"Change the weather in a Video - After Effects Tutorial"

Welcome to High Voltage Studios. I'm your host, Lucas, and today I'm actually not at the office slash studio. I'm on a, well, I guess you can call it a business trip. But I wanted to put out this episode to you guys, because today I'm going to be showing you how to make a really cool effect in Premiere Pro and After Effects. So here's what we're going to be creating.
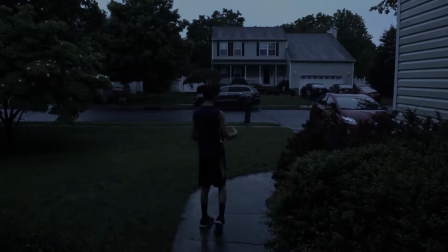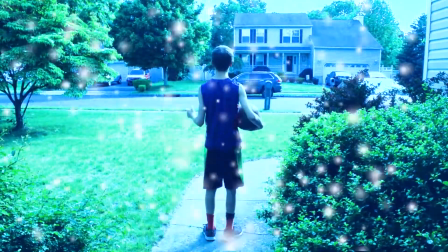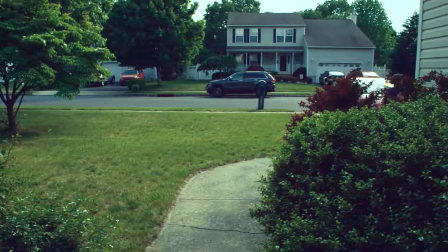This is a nifty effect I picked up recently, and it's pretty easy to do. I used After Effects and Premiere Pro, what I usually do when I'm doing editing, but you do not need necessarily to have After Effects to accomplish what you're trying to get out of, which is to amplify or change the weather in a shot. After Effects does help with the snow and, well, the visual heat in these shots, but they're not mandatory. You can still accomplish what you're trying to do with color grading in Premiere Pro. So don't feel restricted just because you don't have After Effects.
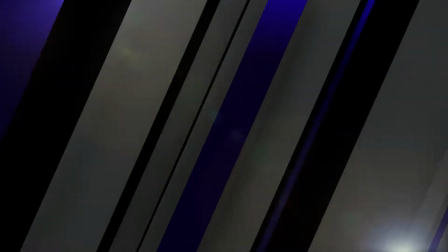[1:06]
Now, let's get into this effect. So what I'm gonna do, I'm gonna open a new project.
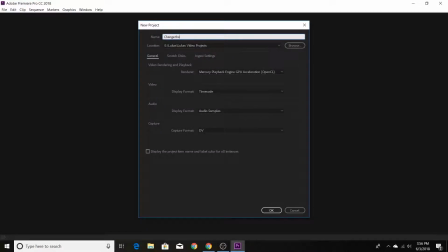[1:11]
I'll name this Change the Weather. And I'll hit OK.
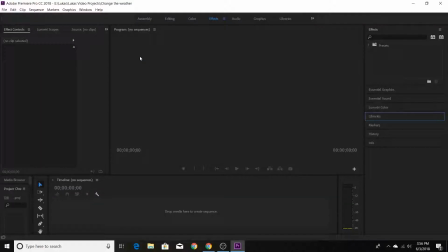[1:19]
And once it opens up, we don't have any more footage in here because obviously it's a new project. But I'm just gonna resize it how I like it, so I can work efficiently, like most people do when they're starting a new project. And we're going to go to Arrange, and we're going to import our files.
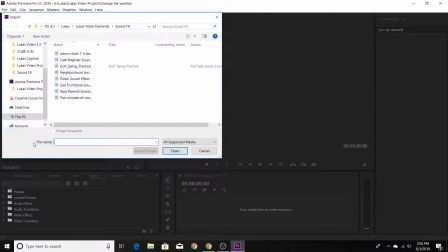[1:40]
And import clips. I always copy my clips down. Don't leave them on the SD card, because then when you take out the SD card, you're gonna lose all your clips, obviously.
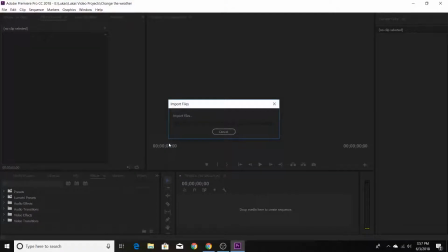[1:50]
So that's not good. So I'm gonna import it right now. They're all imported and they're all ready, right?
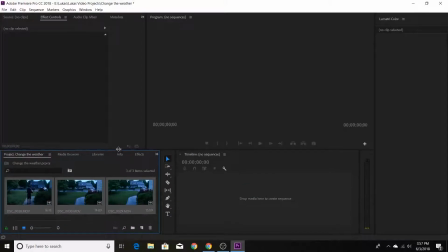[1:55]
So I'm going to actually do a magic trick that I learned, I guess you can say. And I'm going to have all of these magically move with the snap of my finger.
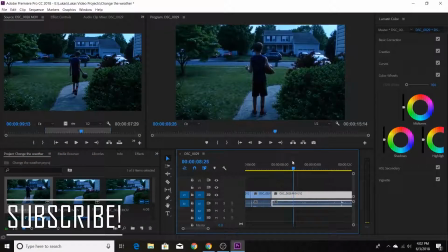[2:08]
Whoa, they're magically here. So now what I'm gonna do, I'm gonna be splitting up each one of these clips for each different effect that I'm gonna be doing.
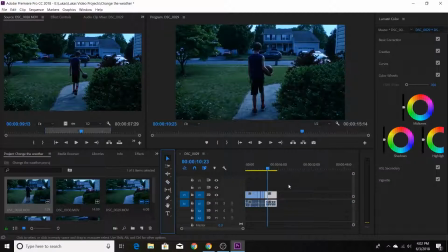[2:18]
You know, like one for snow and cold, and one for warm, and one for just a really nice looking day that he's going down the plank. Basketball. And we have this clip right here, and there's another one, I think, yeah, it's this one, and we're going to make it very dark,
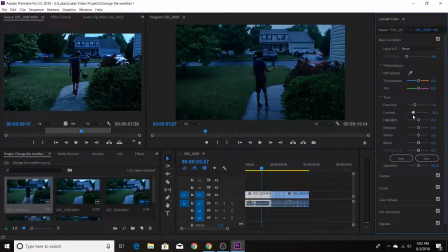[2:37]
very drab, and not a lot of good things, because it's raining. We're going to make the contrast about the same. The highlights need to be really dark. We need this to be also dark, this whites, maybe, that's probably good, and the blacks to be dark too.
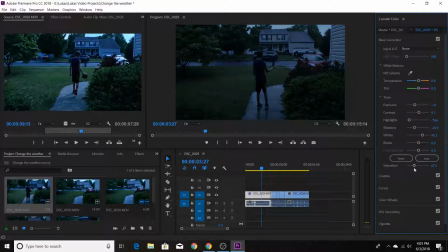[2:53]
But the thing that's going to make a lot of those differences in saturation, because, you know, it's gonna be gray, it's raining.
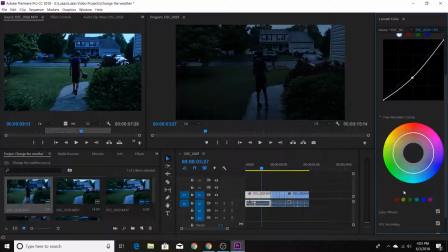[2:59]
The main reason why he's switching the weather is because it's raining, it's not bright out, it's dark, and, you know, you don't want to play basketball. And this color wheel is gonna make just a tiny bit of a difference to push it over the edge, make it a little bit blue, a little bit, yeah, like that, a bit dark green.
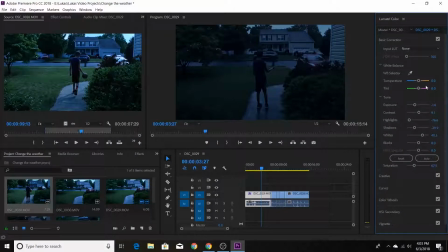[3:17]
And I think, yeah, I'm gonna make this exposure and maybe down a little bit. Yeah, that was. And we have this really dark, miserable scene.
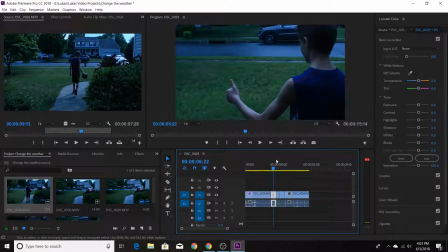[3:31]
It's raining, and this kid, obviously, like most kids, would never want to play basketball.
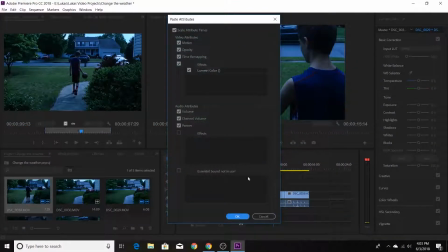[3:36]
And what I'm going to do, I'm going to copy these attributes, and I'm going to paste them into this clip where it's also raining, but I'm not going to paste them into the other ones,
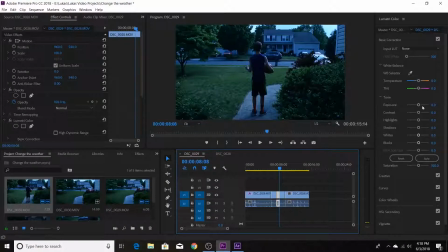[3:44]
because this is supposed to be, next clips are supposed to be warm and happy. For our next clip, it's supposed to be hot and sweltering heat, so I'm going to make this exposure up,
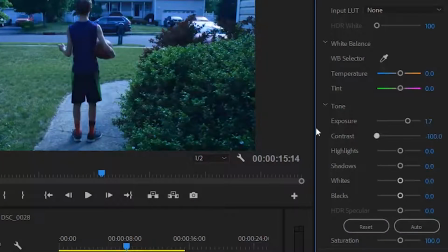[3:53]
and I'm going to make the contrast all the way dark, like no contrast at all.
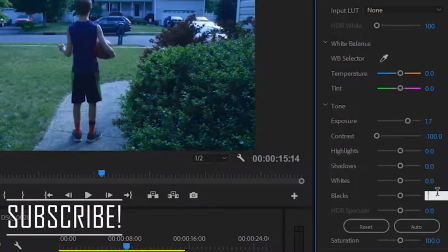[3:58]
And I'm going to make these blacks, like reduce them, I guess you could say. And actually, we're going to make this saturation all the way up on this clip.
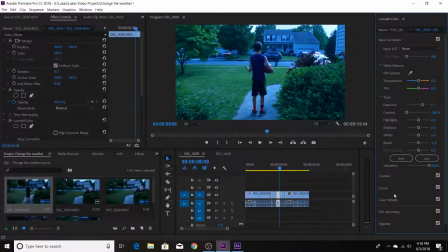[4:09]
And next up, this is once again the biggest difference, and it's going to be this color wheel. So we're going to make the color wheel for the mediums very hot and very orangish.
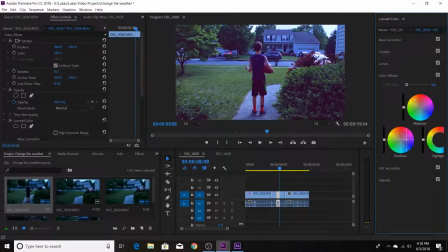[4:22]
And we're going to kind of reduce what we just did, I guess you can say, a little bit with this blue. But what we're going to do, this highlights need to be really red so we can get this really feel of it's burning, like basically it's an apocalypse.
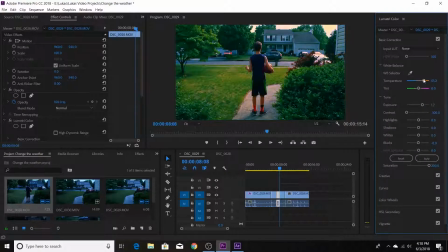[4:37]
But we're going to use this temperature again, and we're going to make this very hot, very orange, and it gets us this little cool effect, which is kind of like radiation, actually.
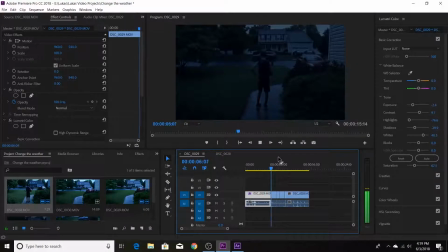[4:48]
And we're going to go from this dark clip to this really light in contrast with it.
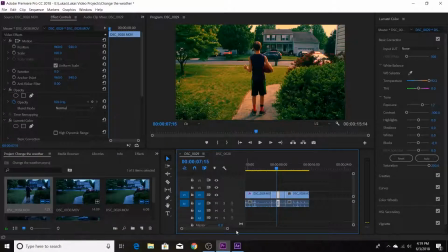[4:53]
So now that I have my clip all set up, I'm going to bring it into After Effects, where
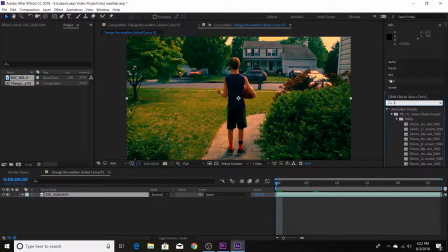[4:58]
we're going to add this kind of barbecue, I guess you can say, effect on it, which will, you know, like, give it, like, warp it, if you will. And the clip, oh, well, the effect that I'm going to be using is turbulent displace,
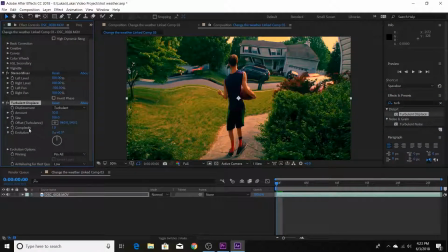[5:12]
and I'm going to drag it on the clip, and it kind of warps everything, like I said. And we're going to go into these mounts, which you can definitely use.
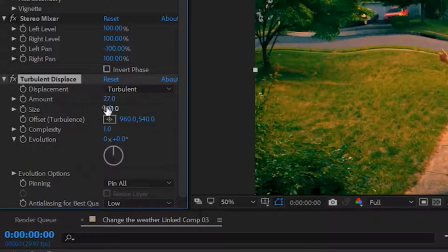[5:20]
For the mount, 27 would be good. For the size, 7. I like this guy. And for the complexity, the next thing I'm going to go to is around, well, it's around this 1.4 area. I'll raise it up to 1.5. You can do what you want and customize it.
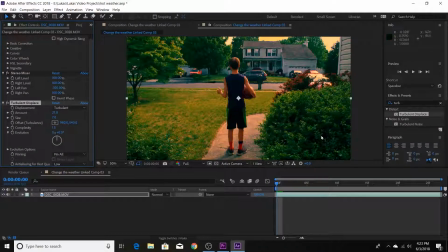[5:38]
But what's going to make the biggest difference for this is that this little offset. And what we're going to do, we're going to put that down here. And we're going to kind of animate it because it will move the warp, if you will. And it will create this little difference to it.
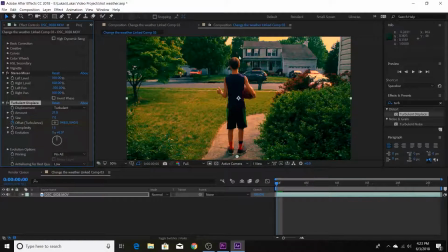[5:57]
So we will keep this and bring all the way down to the back of our clip. And we'll move this all the way up to the top so you can kind of see already that it's going to
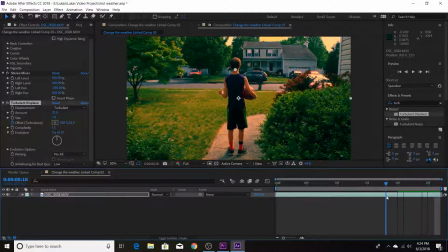[6:12]
warp everything that it's overlaying. So now it's moving, it's animated, it's all good.
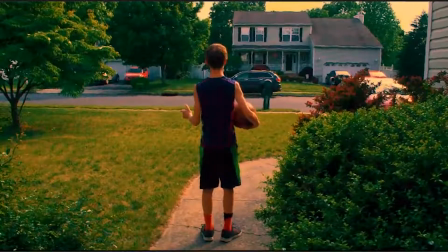[6:19]
So let's just watch this. And you can tell that it has this nice little barbecue effect, if you will.
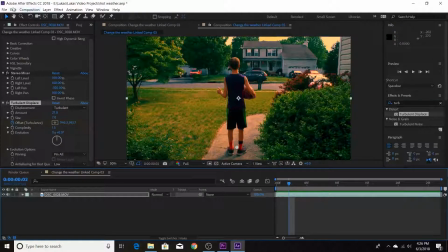[6:27]
And what I'll do next is that I'll export it and render it through the render queue.
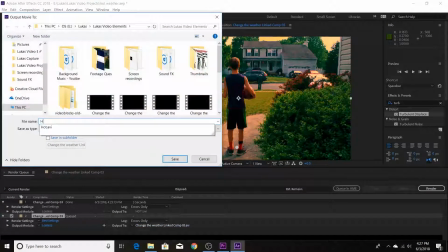[6:34]
Usually do, and label it, just call this hot, because I mean it is hot, it's like Fallout, if you will,
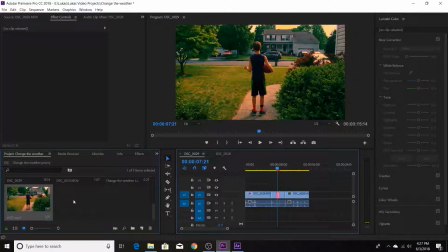[6:42]
and render it, and it's all good, and we'll bring it in to our Premiere Pro project,
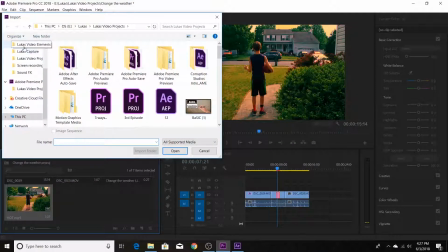[6:51]
our original thing, with the rest of our clips, find it hot,
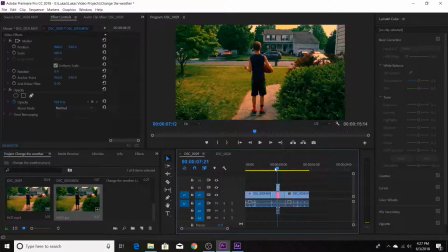[6:56]
and overlay it over our original, and it goes from this to this, and it looks pretty good.
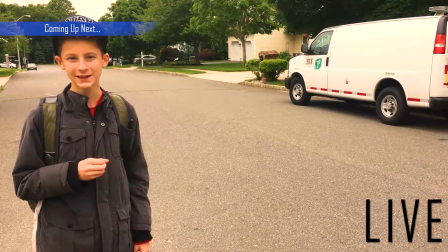[7:05] Now for a break. Welcome to the apocalypse. I am your host, Lucas, and today the forecast is going to be hot and humid with a touch of radioactive wind.
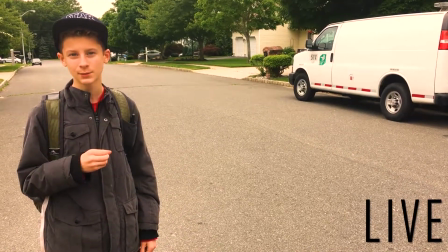[7:13] Don't expect anything to be falling out of the sky today.
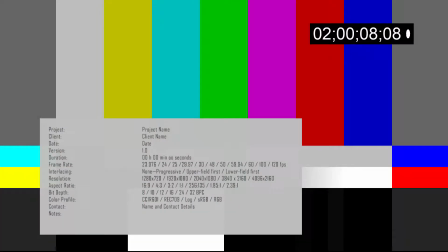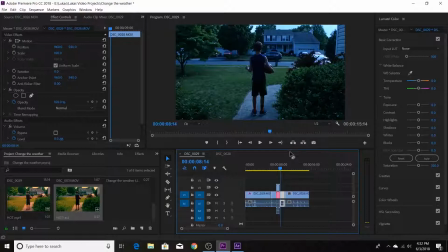[7:24]
So the next thing that we're going to do with this clip is we're going to make it snowy. It goes from hot to freezing cold. Like, we're talking, like, 200 degrees below, like freezing, you know? So we're gonna use a little After Effects thing, and we're gonna use this color grading.
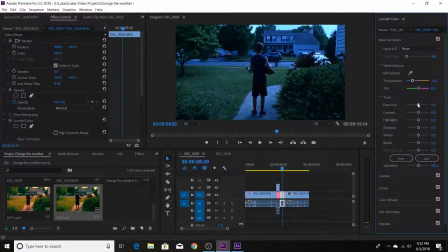[7:41]
We're gonna obviously move the temperature down to the blue, bring the exposure up, because the snow,
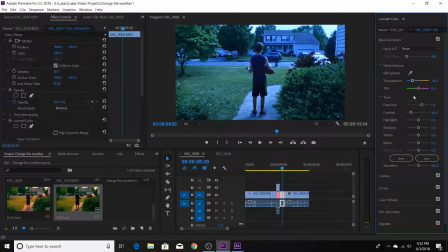[7:47]
when the snow is brought in, it's gonna be falling, and it's gonna be a little bit reflective. White seem to be up because of the snow, needs to be very nice looking.
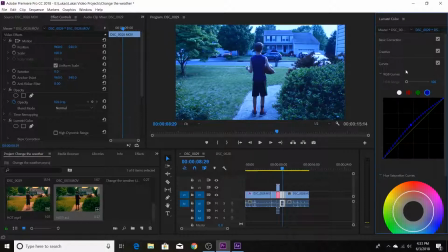[7:59]
Make it a little bit blue, because we're trying to really get that, like, fake but like cool frozen look going on.
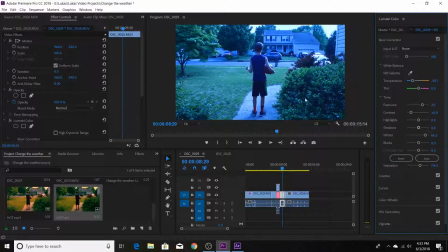[8:06]
Of course, it's a little dramatic because, you know, to get the point around to what we want to do.